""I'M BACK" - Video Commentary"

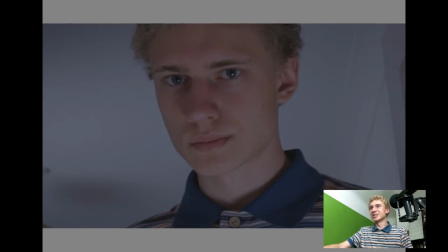247s
do apologise. But I really just want to talk about it because I put a lot of time into this. So there's a couple of why is the chroma key there? Oh, chroma key's not doing anything. Okay, fair enough. Oh no, that's for the top layer.
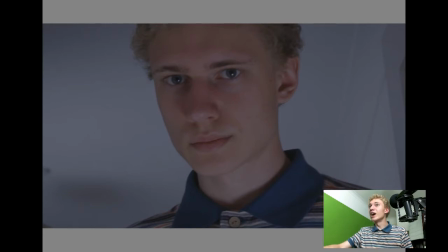263s
Never mind. Sorry, selected the wrong thing. Right. You can tell I planned this video out. So I did apply a bit of bump map to this the effect which I was talking about earlier, just to give a bit of lighting,
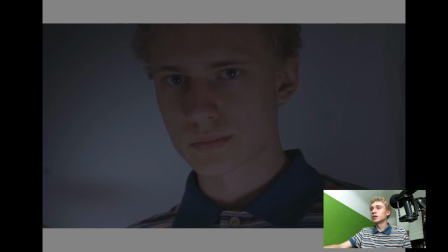276s
but I wasn't 100% sure. So, and when I'm not 100% sure about it, I tend to remove it.
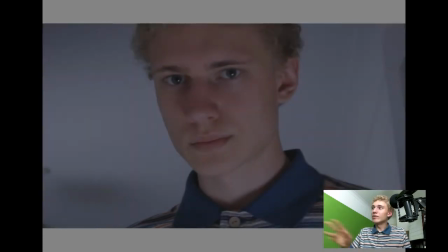284s
The thing was, the original shot within the trailer, the Doctor Who trailer, was very dark.
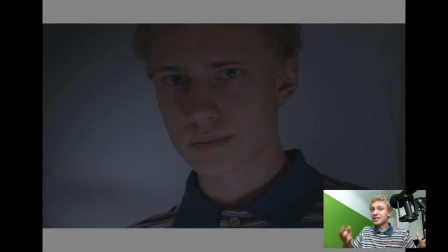290s
And he was basically silhouetted when he stepped out of the TARDIS, and I really wanted to get that. Hence the fact that you can see in the background that I actually turned on one of my film lights in the background, so I tried to get the background as light as possible.
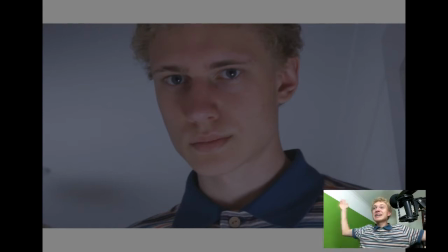304s
But I've never done backlighting before, so I'm learning, alright? So, yeah, I tried to make it as dark as possible, but I didn't really like how dark it was in the original trailer.
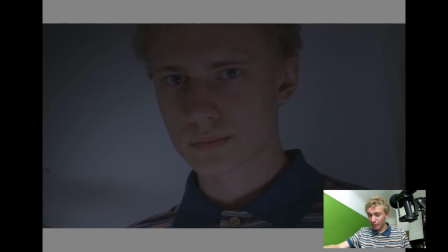321s
It was fine, but just for my style, everything's quite light. And while I did want to make this trailer as dark as possible, I'm not really a dark channel.
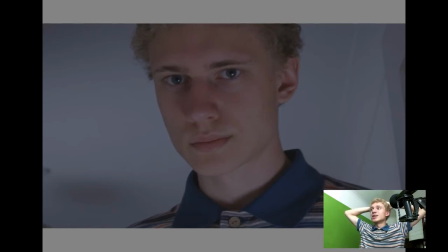332s
I'm not really a dark kind of content kind of thing. So I tried to keep it so it wasn't completely embedded in shadow, if you know what I mean. And I added a bit of colour balance over top of this just to make it slightly bluey, because the bluey in the original trailer had to be applied,
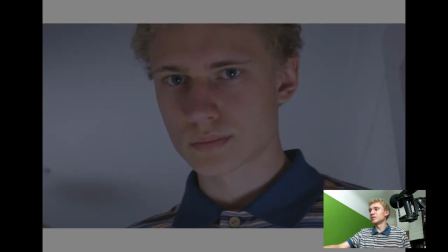352s
because otherwise that's the original footage. Yeah. The more you know. This, not much to it. A close-up of my eye.
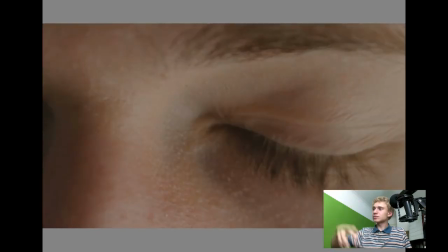364s
I stuck a massive film light in front of my face. These things, which I'm using to film this with. I just stuck one in front of my face. Zoomed in with my camera. I held the camera up in front of me.
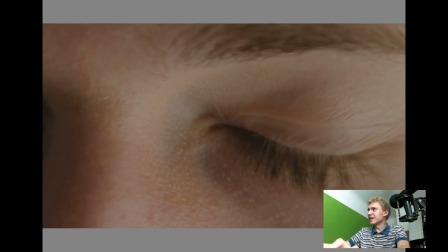385s
Did I actually? Yeah, I did. You can see camera movement there.
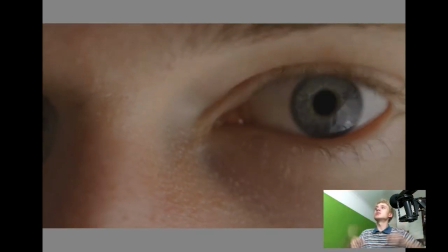390s
So yeah, I held the camera up in front of me because that was the best way of getting the closest shot, and zoomed in as much as I can. Simple shot there.
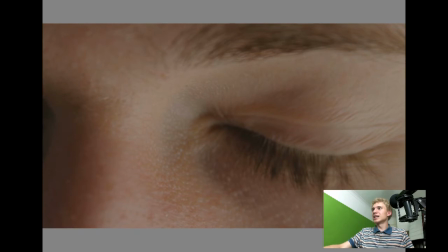399s
Is there anything else? No. I really like it when the eye opens. That's just the most cinematic effect ever.
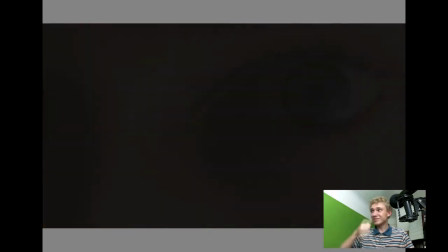407s
I'm going to use that again at some point in some kind of epic film because I really like it, but I didn't use it as effectively as I would have liked.
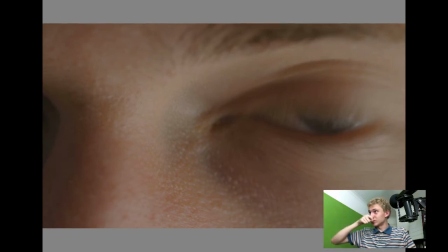414s
So yeah. Another thing as well, the reason why I shot the shot like this was because the original shot from the video trailer showed both of Clara's eyes, and it had the effect of the Doctor's time stream going over her eyes.
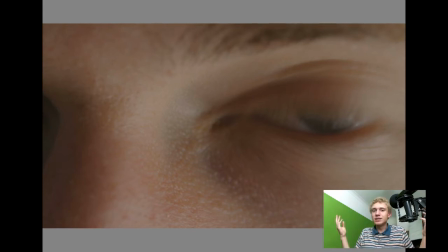432s
I didn't have the ability to do that, so I had to find some other kind of cool... I tried to apply some kind of cool thing to the human eyes. It didn't really work out. It looked edited, which I don't really like. So I just decided to...
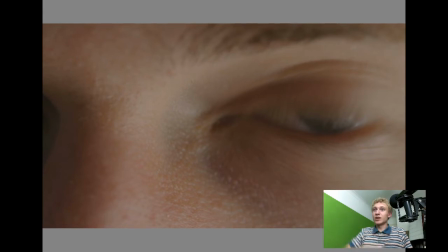451s
I avoid that as much as possible. So at the end of the day, I just thought, well, the eye does a pretty cool thing when you open it anyway, so I may as well just do that. So, yeah, zoomed in as close as possible. Applied the awesomeness of nature to my video.
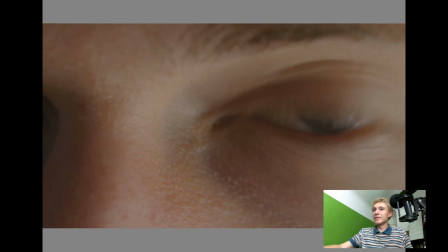466s
Saved on special effects efforts. This shot, not much to really report.
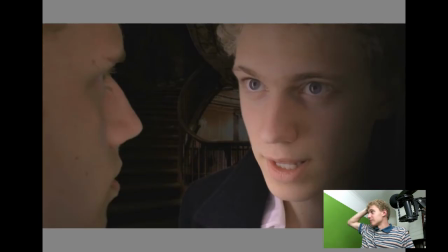472s
That green screen which I used for some sections of the video, I didn't use. I actually used a much smaller green screen for this, which is why it's so close up. If you look at the original video, the camera isn't as close up on the characters as it is in this.